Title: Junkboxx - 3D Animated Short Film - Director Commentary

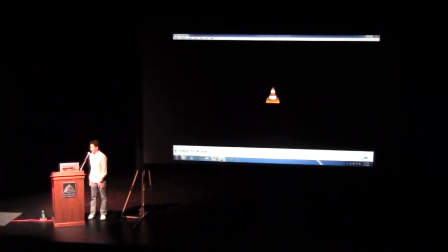This is some running footage of my presentation of Junkboxx at the Flex Theater, but I lost all the audio. So I had a director's commentary, but I'm having to redo it, but that's okay.
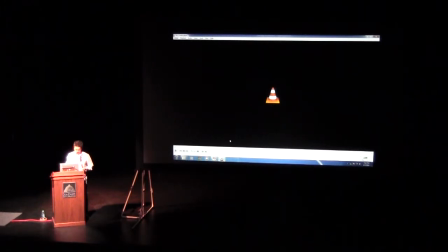Anyway, my name is Peter Chanthanakone, and I'm the director, and this is the director's commentary behind the scenes of Junkboxx.
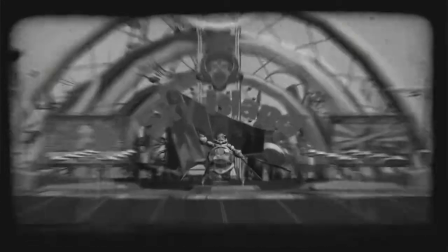I'm not a huge fan of opening sequences, so I quickly want to get to the story.
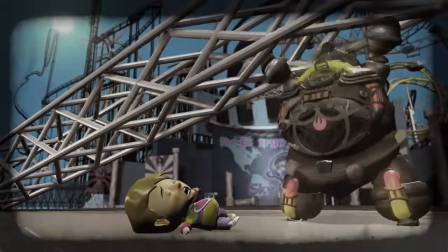The challenge was trying to make you care about Junkboxx and putting you into the situation that this character is a mascot at a theme park.
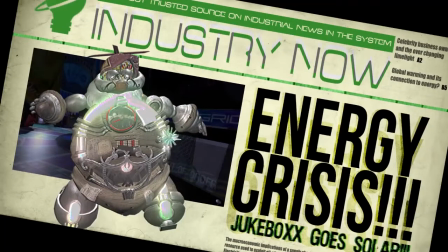I think it's very unique to think about theme parks in that they've got these characters, and yet what if they were alive,
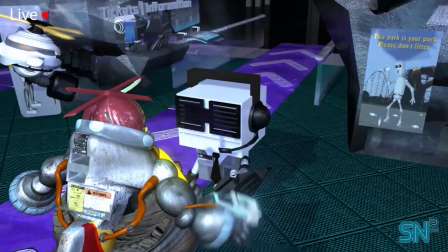and if the theme park was no longer in use.
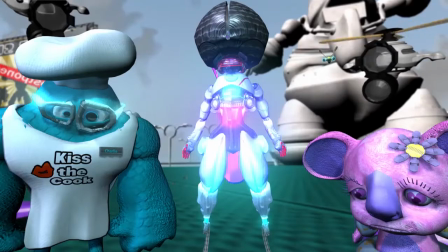So that was the premise of the story, and I wanted to tie it around the idea of energy and the loss of energy.
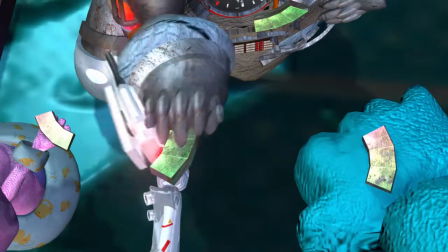So this character is getting kicked out of the park, and he's having to kind of say his goodbyes.
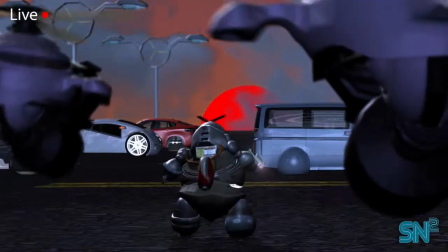There's 5 characters in this film, and I'm going to talk about a little bit of the design of each character,
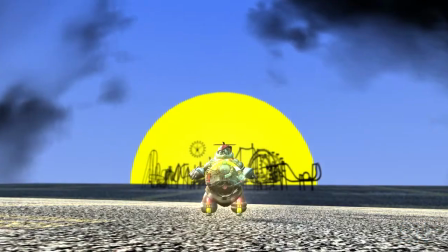because in the first version there's only 2 characters, and the metallic ones are the characters,
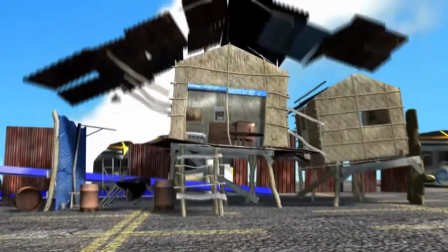and in fact this larger one becomes the skinnier version.
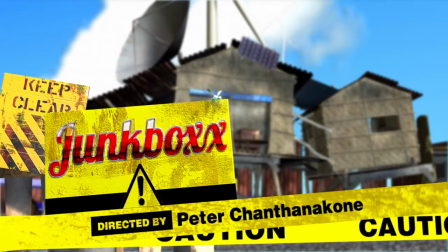This sequence is where he gets his house and he builds his house, and I wanted to do it in a quick fashion. It was inspired by the huts in Laos, which is where my parents are originally from.
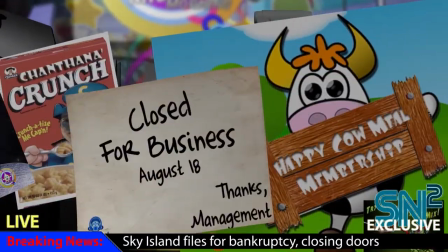There's all sorts of Easter eggs like the Chanthanakone crunch. Quickly saw that, and this shot reminds me of the City of God
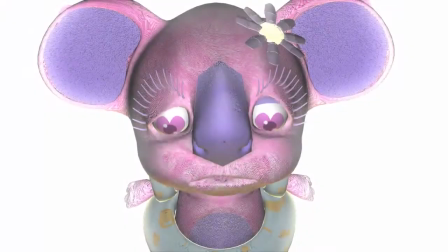film, kind of this hot and sweaty, no life type of shot. This foreshadows what's going to happen later on.
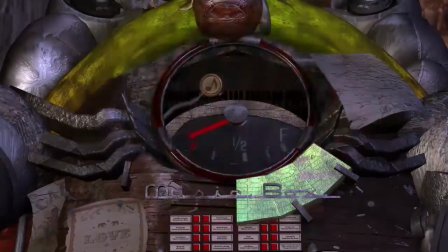That's why that's there, the dream sequence. This jump cut connects the 2 characters as they're both searching for the same thing, energy.
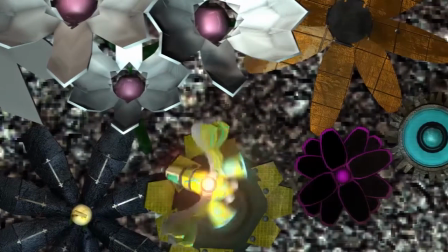Creates a nice connection, I think.
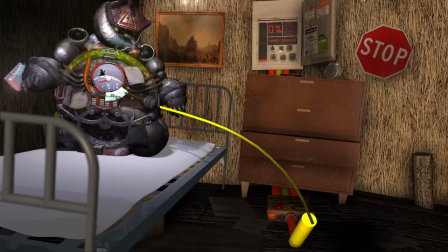It's pretty difficult to see, but that little wire there connects to his energy, which then connects outside to his solar panel and windmill.
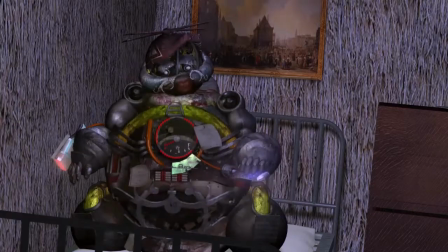And here again is the idea of, okay, we're using renewable energy, but how much are we really using it?
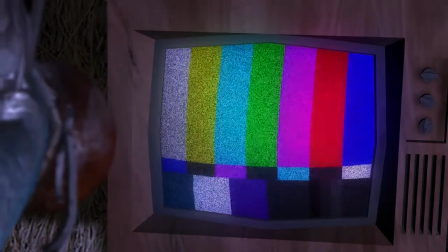And how available or how successful will it be? So I wanted to have that there to kind of suggest what's going to happen.
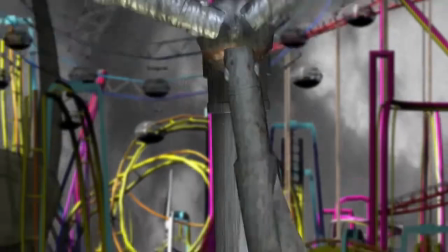This windmill is no longer in the film, but it was meant to save himself.
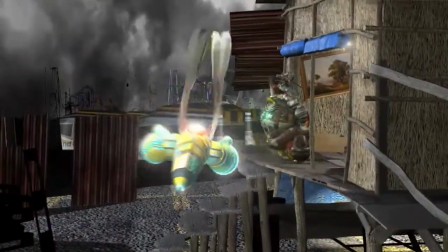The characters weren't originally supposed to talk, which is why their mouth shapes don't really move too much.
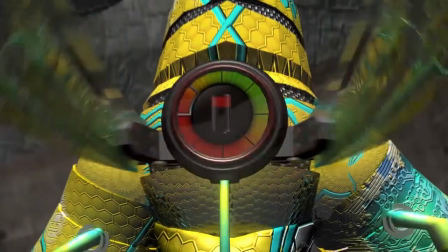But it seemed to make more sense to have them in some sort of dialogue. That is my voice, the bee, by the way.
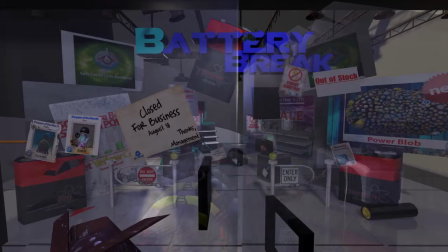This new scene where he's trying to find energy is a great way, because he is going into an energy store, kind of like a staff store for the robots to get energy.
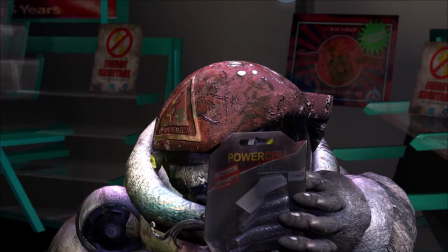And it was quickly created within a couple of weeks.
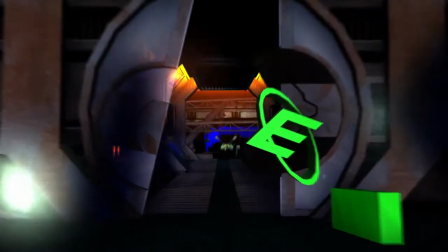Let's keep searching.
You know, I'm a huge fan of getting the character from point A to point B. Saw right there, and the arcade was constantly crashing in terms of rendering.
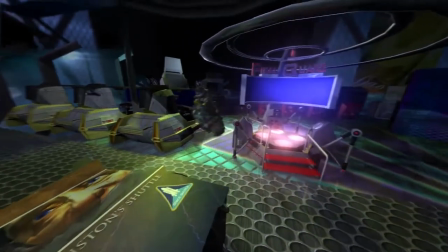And because I think I used a lot of Google SketchUp models, which a little bit was an experiment,
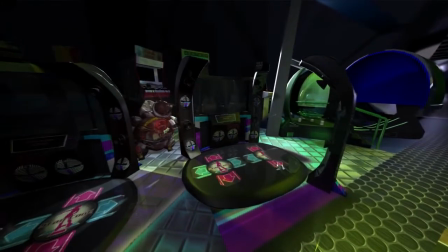but there's 9 modeling layers that were turned on and off throughout that sequence to get it to render correctly.
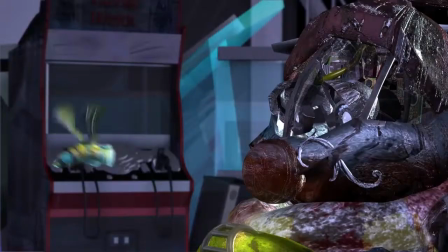The character dies here is an interesting plot point. 1 dies, it's a journey of 2, but 1 dies.
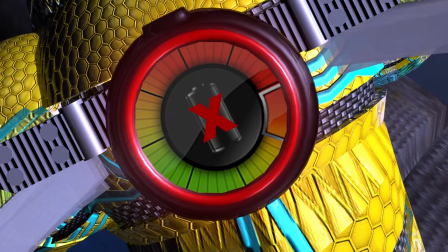I wanted to create that idea of emotion through the tears, but not be too cheesy.
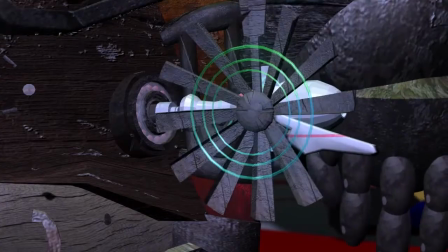That right there, that arcade cabinet, is Chris Northcutt, lead modeler.
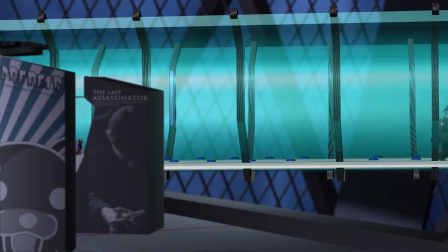I stole that image from Facebook. This Canadian flag, another series of Easter eggs.
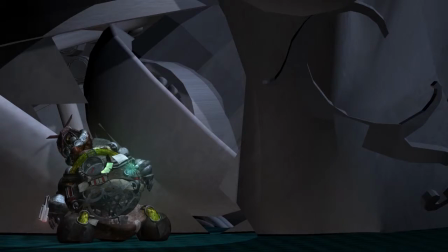People say I don't look Canadian, but I don't know, I am. This POV,
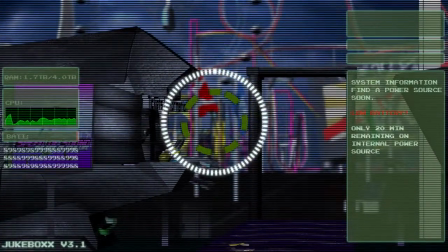reminiscent of RoboCop,
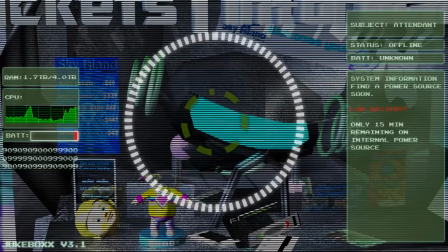but it really helps the audience realize the urgency of the problem, that he is really running out of energy, and really shows how weak he is.
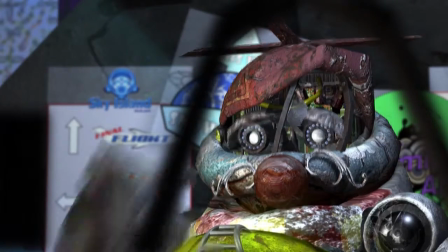And you should be able to see the other Easter egg, and that's the little boy that he saves in the beginning.
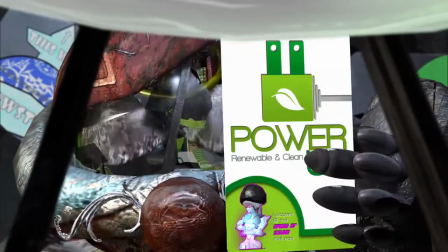And his head's now decapitated, but he's also the main character in Death of the Different.
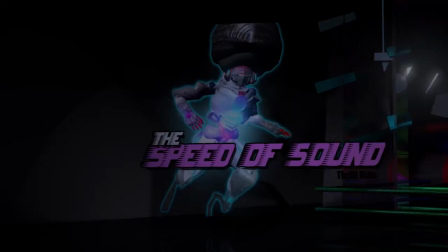So I'm reusing some characters, which is a lot of fun. I never really noticed the interiors of some of the theme park rides.
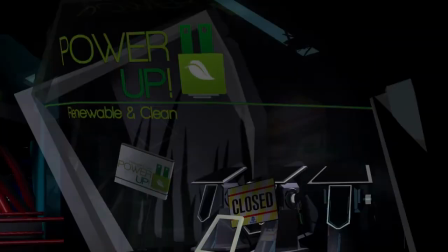After going to Disney World and getting some of the experience, I was able to apply it, especially in this environment.
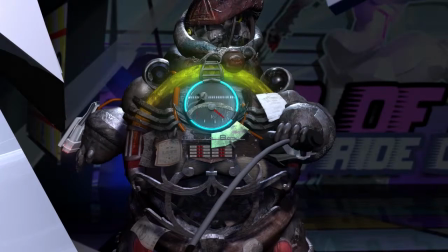I made the energy bar like a gas station. Just thought it was perfect since gas prices are going up so much now.
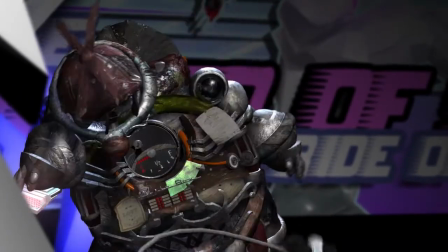Love the sound effect here that Rabbi Tang did. He's a sound effects guy and the musical composer, incredibly talented.
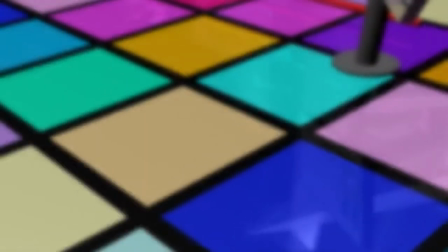I like the solution that I came up with here in terms of getting the character from inside of the ride outside.
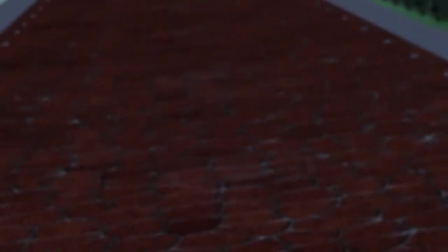And originally had it as a warp sequence, just like him getting from the battery store to the arcade. but I really think this worked out well.
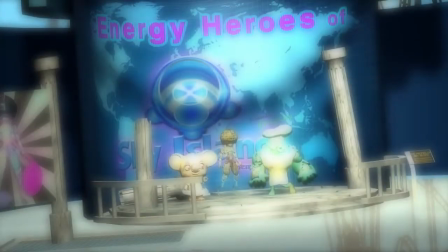I wanted to bring him outside to see his friends, and this was kind of inspired by the movie Up.
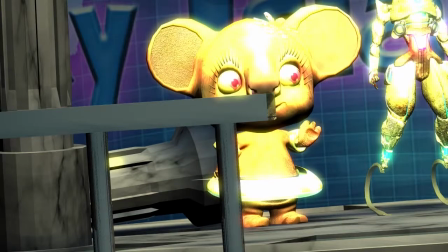In terms of how the dog is introduced to the story,
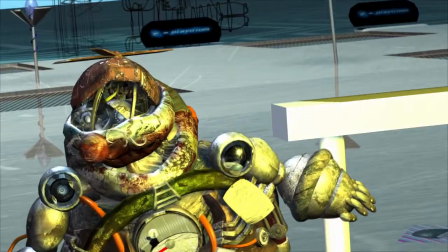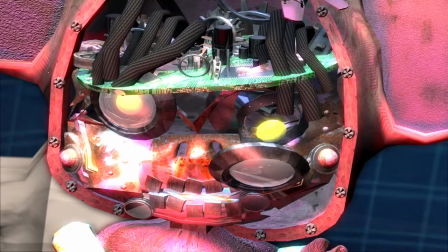and I think the commentary here is, you know, these characters are really fun and happy, but look inside, life is so great.
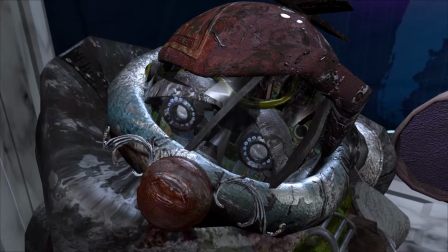But again, to tie in the characters, because the characters were developed, those three that are there, after the fact.
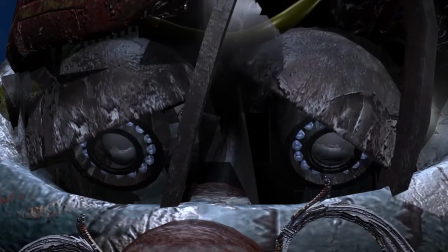After realizing the story and the experimental process that wasn't really working, they had to
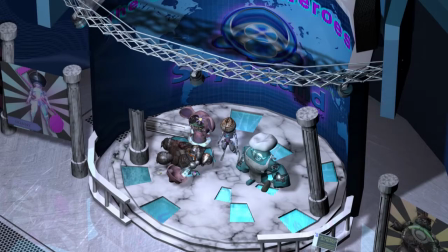restructure the story and introduce some more additional characters.
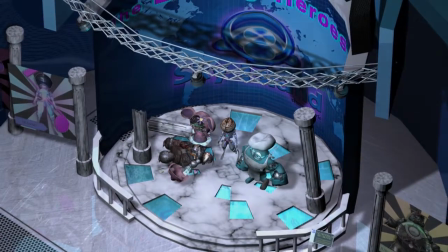So the character on the left and the character on the right, the koala and the chef, were added characters. So that's why they look the way they look. And there's a clean version and a rough version of them.
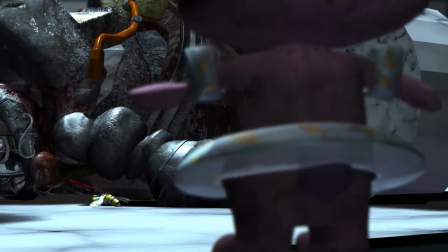I also wanted to play with lighting. And this is probably my favorite lighting sequence.
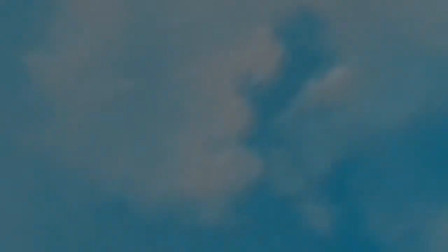And the bokeh, in terms of the camera effect, is working really well. With over 120 shots, you can see how the lighting is changing in each shot.
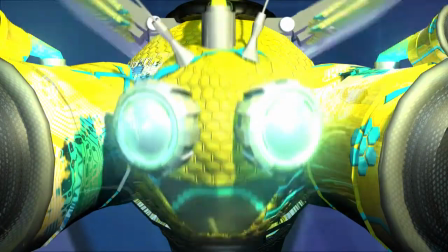Whether it's cloudy, and here it's sunny. The color of the shadows are also changing too, from a sky blue.
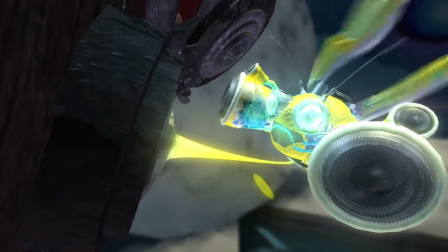He charges his friend up. And in any 3D animated film, you've got to do some slow-mo.
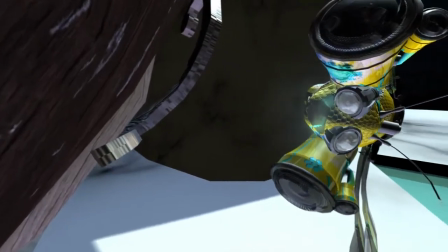Kind of a half bullet time slow-mo. Just to emphasize the point.
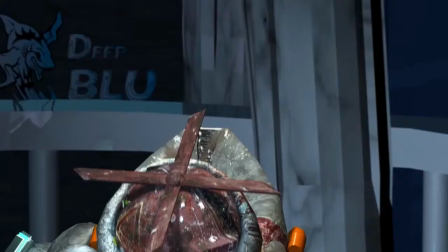And I think the piano hits work really well to add emotion,
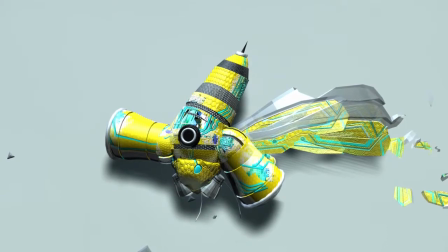because adding emotion is very difficult for 3D animation, especially when animation is typically seen as an entertainment for kids, comedy type of thing.
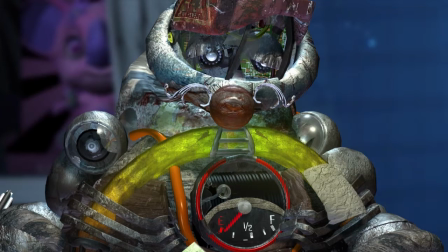I think some of our greatest memories is of our childhood and it's of birthdays,
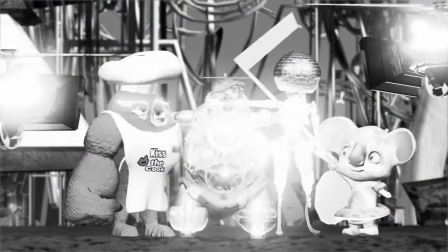and I thought it was just perfect to bring back his birthday with his friends when they were alive, and he decides to make that choice.
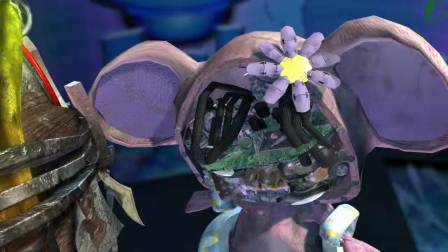You see the subtle glows, maybe you don't, but he is charging his friends up.
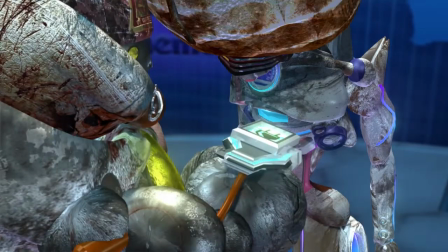And you can really see the detail of the texture work that was put into these characters.
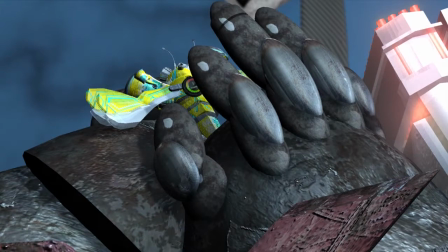I mean, they look really, really worn out. It was difficult
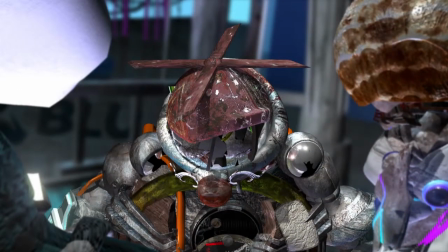to come up with the backgrounds, and I really should have used matte painting for that, but I kind of filled it with random background elements.
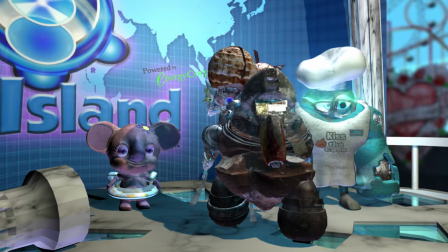So for next time, that's definitely something that I will consider, is matte painting those backgrounds in.
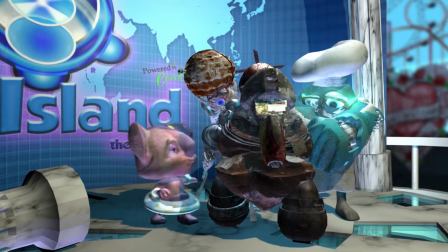It's going to save a lot for rendering as well.
Junkboxx.
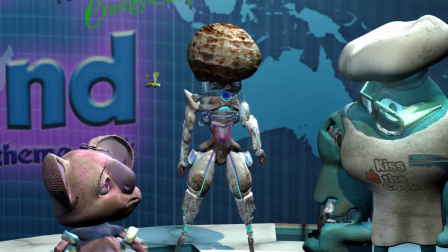Maybe we can help him.
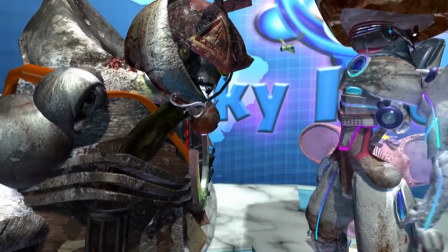The celebration that he's back to life, inspired by my uncle's sequence. He had a picture of my uncle when he won a motorcycle race and he was on everyone's shoulder in Laos.
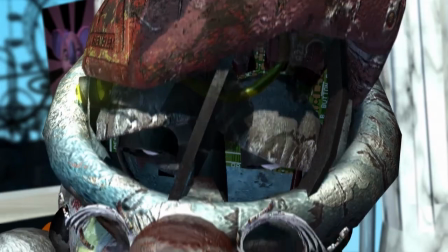Thought that was really great. The soundtrack here was inspired by Friends.
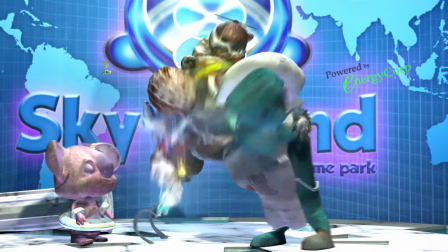So I sent that track over to Rabbi and he came up with his own rendition of it.